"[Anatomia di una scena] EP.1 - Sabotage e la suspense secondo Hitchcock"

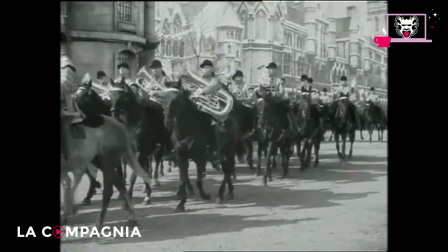251s
Ci viene anche ricordato che sta trasportando un ordigno attraverso una sovrimpressione
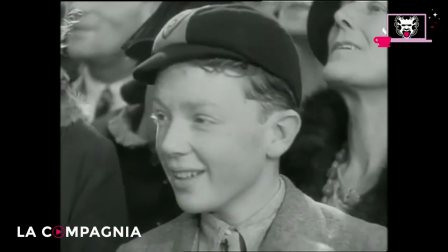258s
Quindi passiamo dal volto del ragazzino al dettaglio del pacco
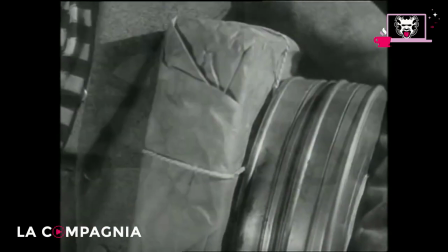265s
che lui sta portando insieme a delle pellicole In questo pacco c'è un marchigegno che sta andando
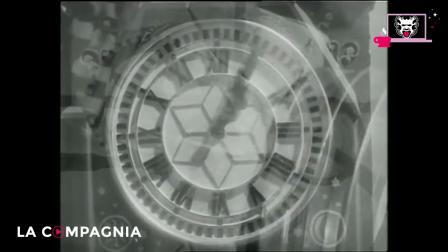273s
in moto Lo vediamo attraverso questa sovrimpressione ma c'è un'ulteriore sovrimpressione di un
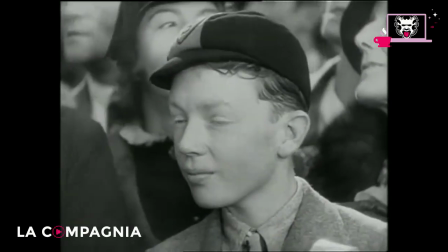280s
orologio Quindi il tempo sta passando, il ragazzino sta perdendo tempo e appunto
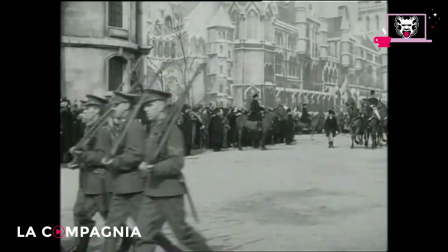286s
rischia che la bomba li scoppi tra le mani.
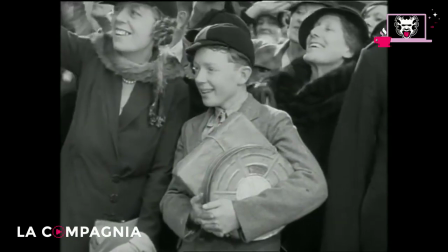291s
Come finirà appunto lo scoprirete solo guardando il film. Ultimissima cosa, visto che spesso si scrive, diciamo si utilizza il termine suspense e si utilizza anche male, si scrive male. suspense si scrive una volta per tutte così